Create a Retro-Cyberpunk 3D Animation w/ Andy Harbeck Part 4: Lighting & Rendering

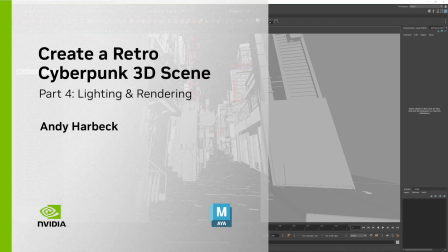[0:00]
Hello, everyone. Welcome back to part four. In this section, we're going to talk about lighting and rendering.
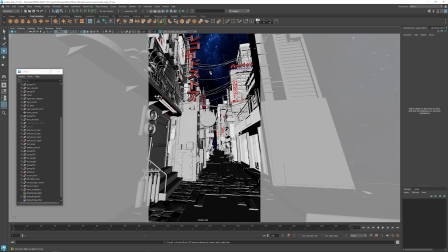[0:06]
So the first thing I'm going to do is import an IBL image. This we're going to use in the EnviroLight of Arnold here.
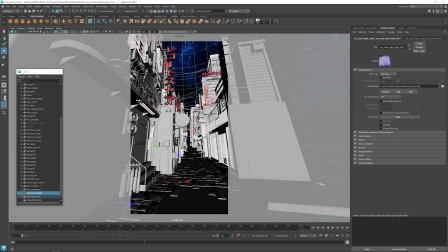[0:15]
It's going to add kind of like an overall kind of atmosphere light to the scene.
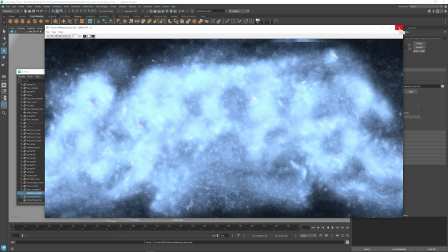[0:21]
It's just kind of a light that I painted that kind of has some stars and just kind of bright variation spots into it.
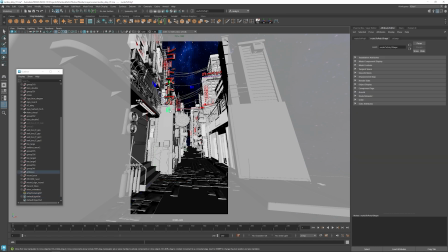[0:28]
It doesn't look great here because it's in the wrong gamma space when you see it here,
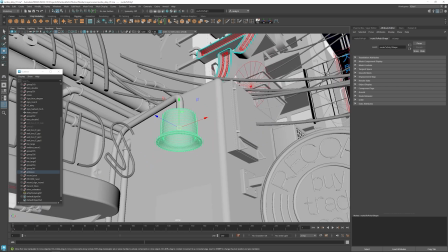[0:32]
but it does a good job of adding kind of an overall kind of atmospheric skylight to the scene.
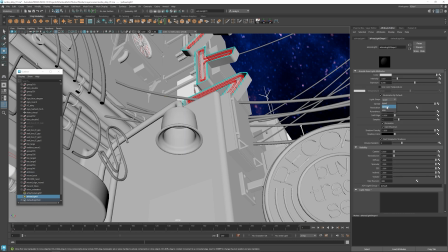[0:40]
So next what I want to do is start to add some individual lights to the actual lights that we have in the scene. So the first one that I'm going to do is add a light to this street light over here.
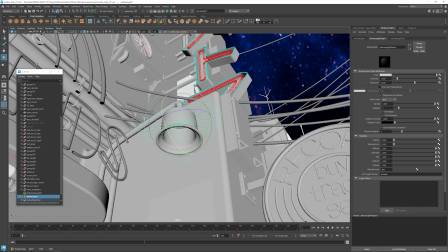[0:53]
I just want to put a small little disc light in here and then have it kind of illuminate down the wall and onto the ground.
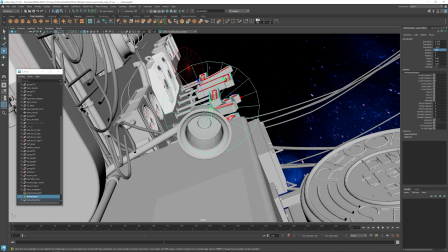[1:01]
A lot of the lighting that I like to do is very localized lighting and based on actual sources that are in the scene.
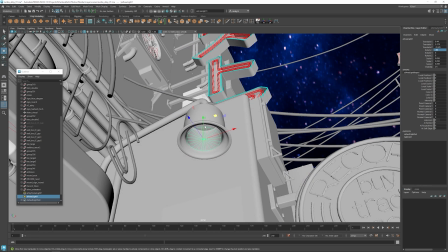[1:10]
So actual light sources that are in the scene.
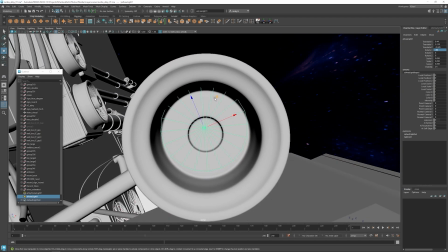[1:14]
So I'm typically not using like a sunlight or anything like that that adds like a strong key light to the scene.
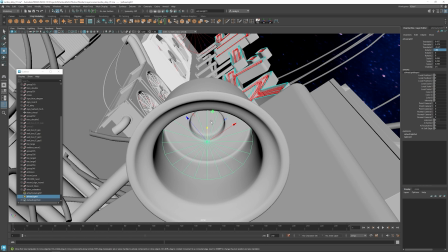[1:20]
I'm using very localized light based on some of the practical lights in the scene here.
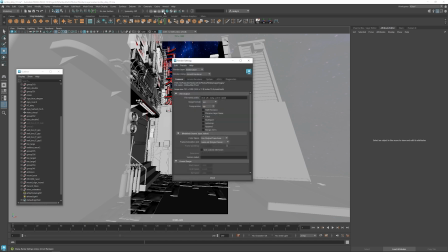[1:28]
Let's go ahead and start to get a render going. Of course, I'm going to use the Arnold render here and I'm going to set my resolution down to 720 by 1280 just so I can kind of iterate really quickly.
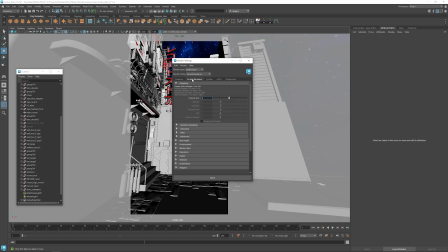[1:41]
I'm also going to turn on GPU rendering Since we are using the RTX 4090, we can use GPU to take advantage of that speed and then we can iterate really quickly. So we can tweak colors of the lights, we can tweak the brightness and things like that.
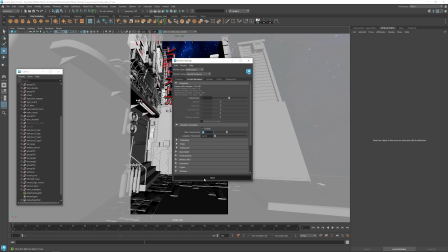[2:01]
And because the card is so fast,
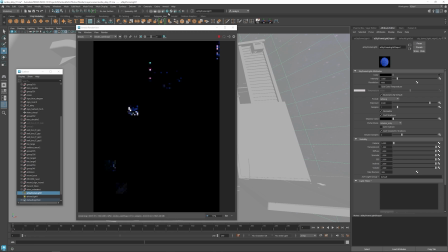[2:04]
it helps iterate really quickly so you can kind of see what you're doing with the render window open more interactively.
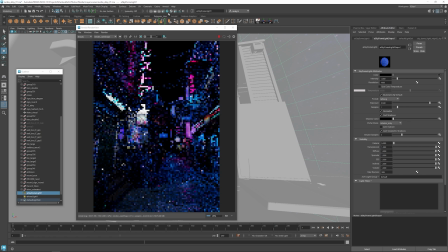[2:12]
so it's great here you can see how fast we get some pixels going and then the scene starts to resolve actually really quickly much faster than if you're using the cpu or any other kind of graphics card for that matter all
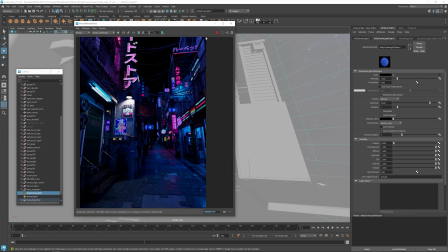[2:33]
right so the first render is looking okay obviously a lot of work that we need to do there's not a lot of focus here in the scene yet and everything is still a little bit dark. I do like some of the localized light that we're getting with the street light that we added, and then there's the other fluorescents that are on the left side over here.
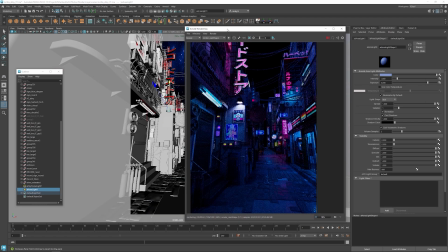[2:53]
So then what I'm going to go ahead and do is add more lights based on where I have some of the practical lights, like the fluorescents, some of the other neon signs, the windows coming on over there, just to kind of brighten up the scene and add kind of pools of light.
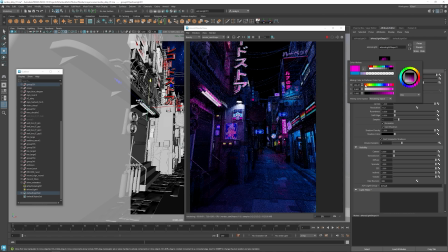[3:08]
So what I want to try to do is focus the viewer's eye over here by the record store signs and the streetlight here. So that's going to be kind of my center point of interest. I want to use all the different elements of lighting, the composition,
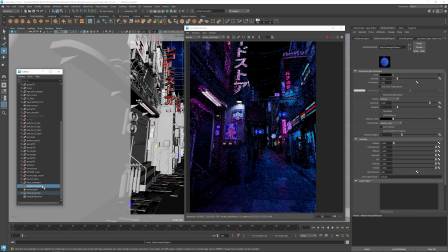[3:23]
and everything to draw the eye to focus on that area around the record store door and that record store sign there.
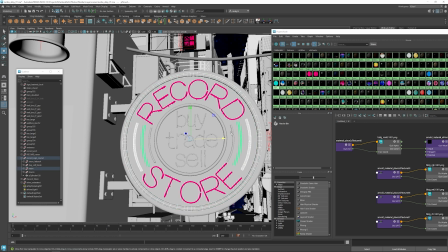[3:34]
All right, now I'm going to add some of our neon materials to the record store sign here.
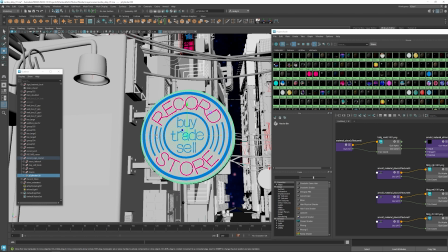[3:39]
And then I'm going to add a couple extra disc lights here as well.
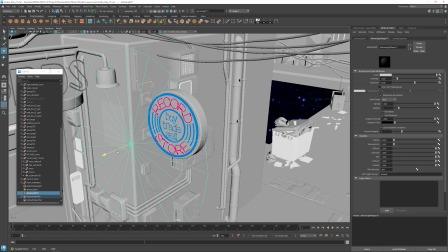[3:45]
The materials by themselves is not going to necessarily be enough to illuminate it and I want to kind of exaggerate this area more.